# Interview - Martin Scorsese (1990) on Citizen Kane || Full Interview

The first time I saw Citizen Kane was on Channel 9 in New York.
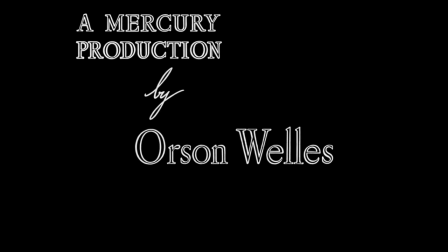I think I was 15 years old, and it was at the age when I was beginning to associate certain names with films that I liked. What Citizen Kane really did for me was to show what that name on the film did.
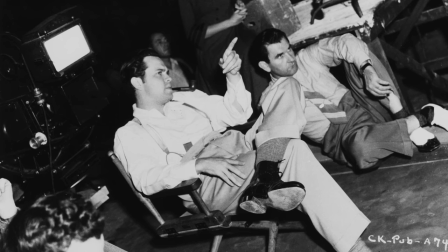In other words, Wells was the one,
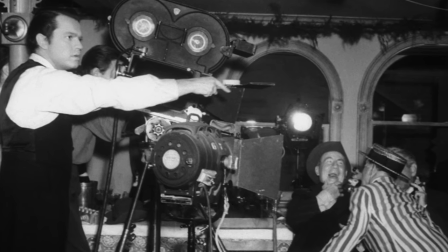through Citizen Kane, to make me understand what a director did on a film. where he placed the camera, the energy of the film editing, the performances.
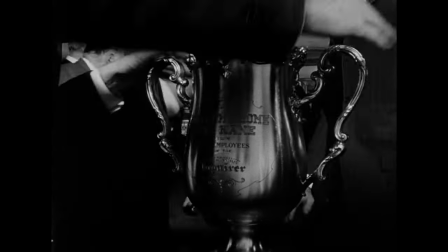All of this had a certain mark and a stand that was unmistakable. When I first saw it on Channel 9, it was edited. But I didn't know. It didn't matter. It didn't matter because it was so resting.
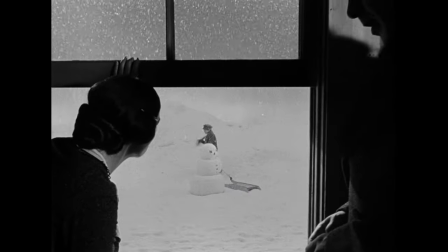It was so shocking. I really, of course, fell in love with that wide-angle lens, too, and movement, constantly in movement.
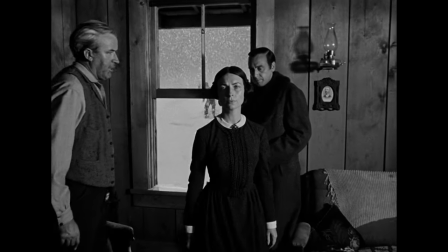That was fascinating to me. And then I finally got to see it in the theater, the Thalia Theater in New York, seeing for the first time the scenes that I hadn't seen on television,
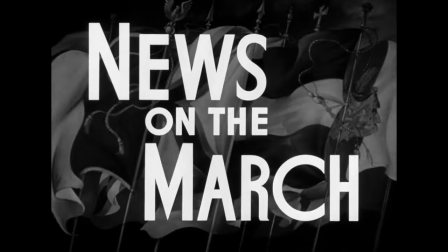particularly the March of Time sequence. And when it came up was quite shocking and how the March of Time sequence developed in the film.
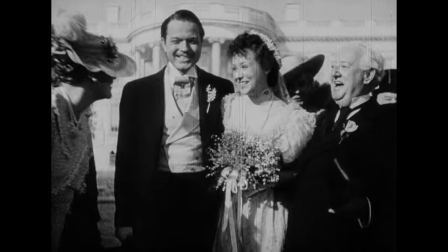And I hadn't seen that before ever. And it was really, really extraordinary. It affected my early films.
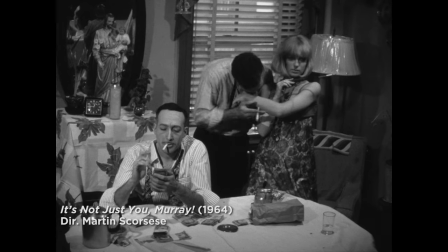I made a film called It's Not Just You, Murray at New York University.
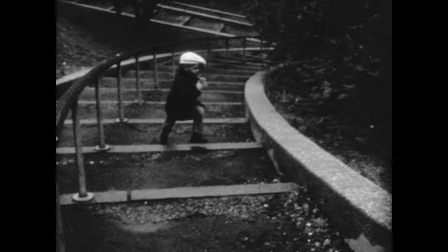All the techniques used in It's Not Just You, Murray kind of found their way again in Goodfellas, which all comes from the spirit of the March of Time sequence, the sense of just breaking the rules and stopping the movie and throwing a documentary in the middle and giving you all that exposition
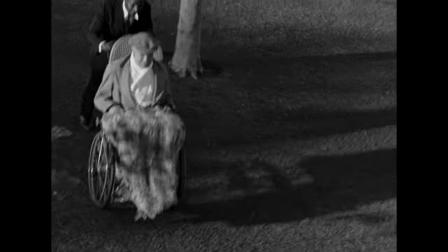and couching it in terms of the excuse of it being a documentary that you see in the newsreel and in the movie theater.
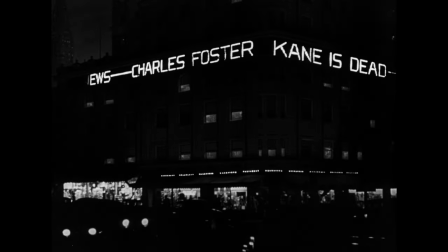As it must to all men, death came to Charles Foster Kane.
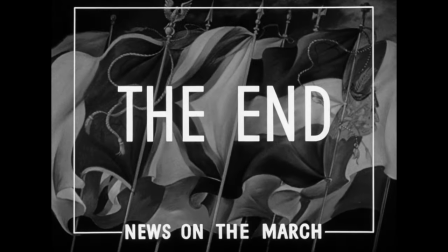News of the March!
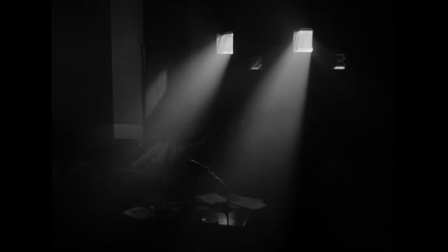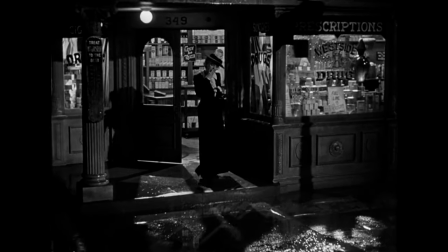The other thing, of course, I noticed with Long takes, he did it, well, of course, he shares the title card with Greg Tolan,
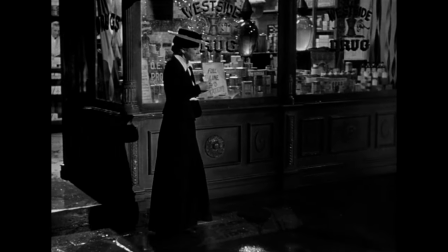director of photography and directed by, you know, on the same card.
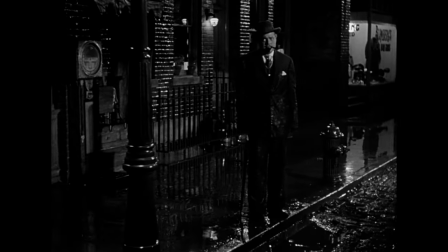He did it using deep focal length lenses where everything seemed to be in focus from the foreground all the way back to the background. I found that to be fascinating, too, and constantly trying to compose, I find in my own mind trying to compose shots like that. And of course, without those lenses, without that lighting, it's very difficult.
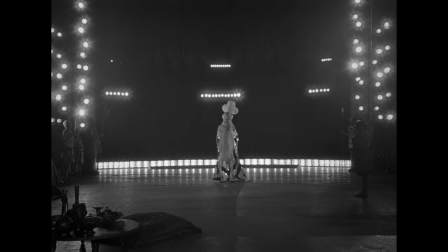I really enjoyed the montage of the film a great deal. For example, in that opera scene, it begins with her leg going across the frame, I think,
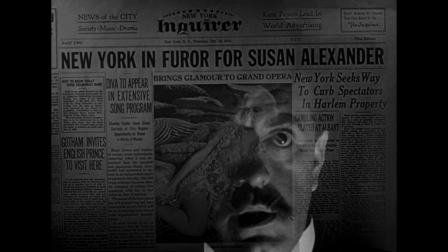and the camera is on the stage looking out to the audience, the light bulb dying out, and the opera singer's voice fading away, and it's really a suicide attempt. And I think that's so wonderful, our time is compressed in that.
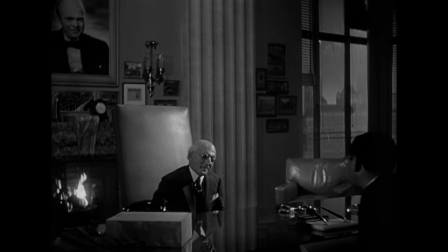I also like the scene in Mr. Bernstein's office, where he talks about seeing the young girl in a boat once in his life,
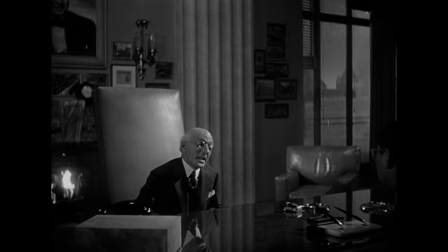and there hasn't a day gone by that I haven't thought about that young girl. I also like the line of dialogue in which Bernstein says, listen, there's no trick to making a lot of money if all you want to do is make a lot of money.
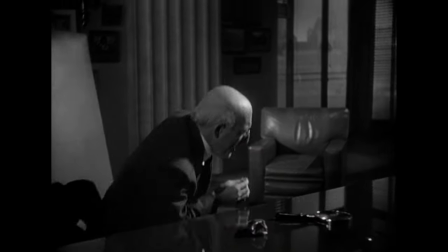It makes a lot of sense, you know?
That man was the biggest darn fool I ever met.
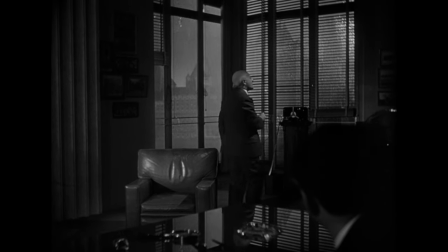He made an awful lot of money. Well, it's no trick to make a lot of money.
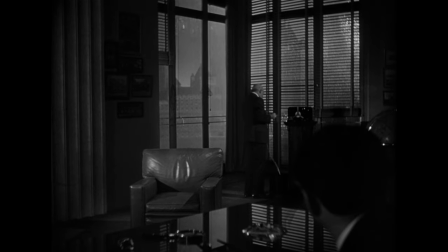All you want is to make a lot of money.
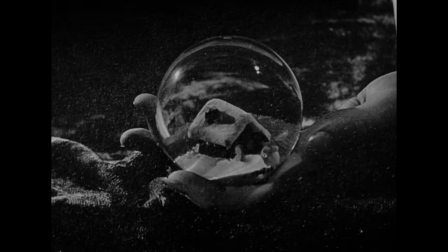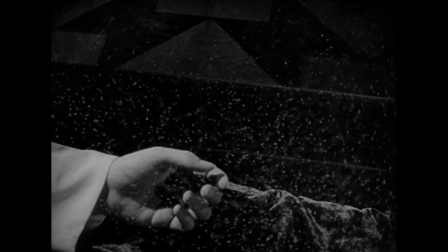Kane is a very important picture for the sound viewer.
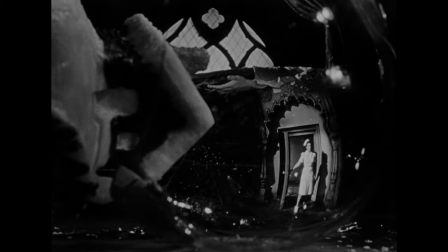Wells was the one to formulate the level to which films should aspire to, I think, or the freedom, the sense of freedom.
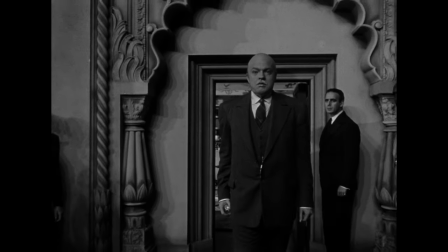I look at the Citizen Kane, I kind of think of Rosebud as a mystery thread, and somehow it's resolved, and it's resolved beautifully in the flames at the end. Looking back, I've seen the film now over the past 20 years, 25 years, over and over again, 30 years maybe. yeah, 30 years over and over again.